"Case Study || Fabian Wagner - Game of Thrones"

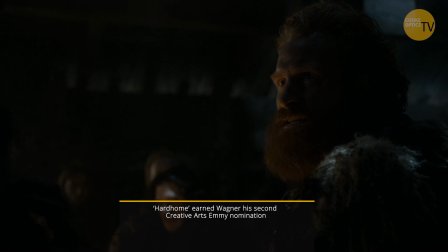259s
On the interior in Hartholm, which was when they all gathered around the fire, I mean really the fire was the main source.
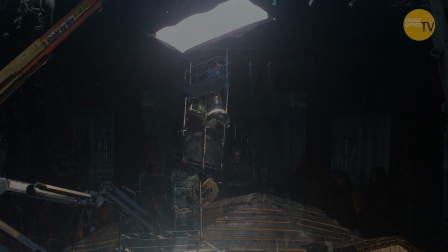267s
There was an opening in the ceiling. So I think I had a couple of genie booms or jerry pickers with,
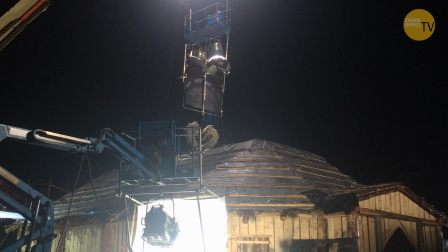273s
I think it was 18k Arimaxes that pointed straight down through the top.
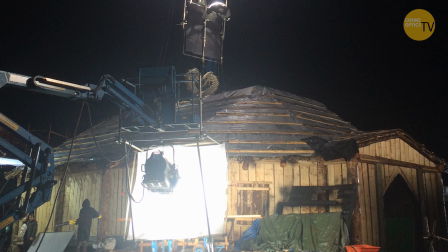278s
So it gave you that little bit of those small shafts coming through the wood.
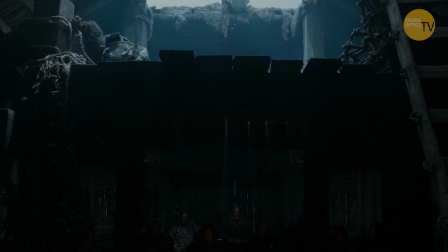284s
And it gave a softer top light in the middle. and just that contrast between the warm fire and the colder exterior.
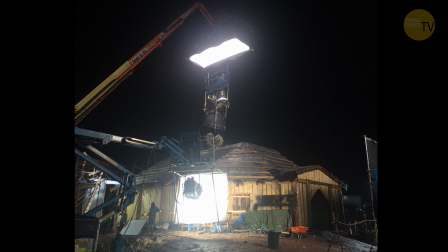291s
Obviously it was set in the north of the country so the tone is always very cold. I think there was a balloon over the two Arimaxes just to give it a general ambient of daylight. Two 4Ks in a big balloon shaped box that you can float above the sets.
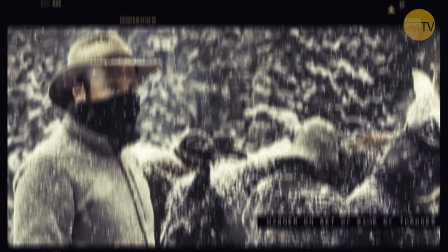308s
You know, once you do something like this it becomes much more almost a military organizational project because you have to really know
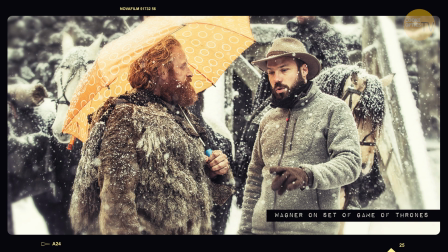316s
what you're doing every day for 16 days to be able to achieve everything that you need to achieve to make that sequence. Plus we had four cameras so for me it was a lot about you know we would shoot one day then I would go home and then I would work out everything that we had to do the next day. What does each camera do at what point for us to really achieve everything that we need.
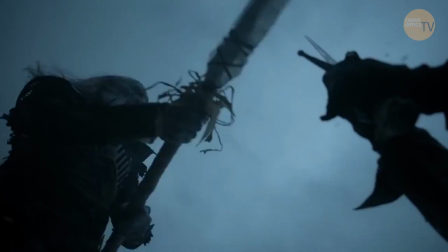341s
One of the things I'm most proud of of that sequence is that a lot of that stuff is in camera.
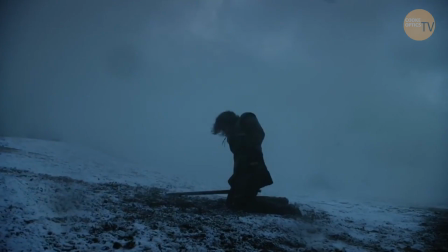346s
Obviously there's a lot of enhancement from a visual effects point of view but special effects wise all the snow, the storm, the wind, all of that is in camera. All the stunts, there's nothing that's done later. Part of me didn't think we'd make it through that 16 days and getting everything that we had to get but we literally got every single shot that we needed for that sequence and you know thankfully it went down very well and it came out very well.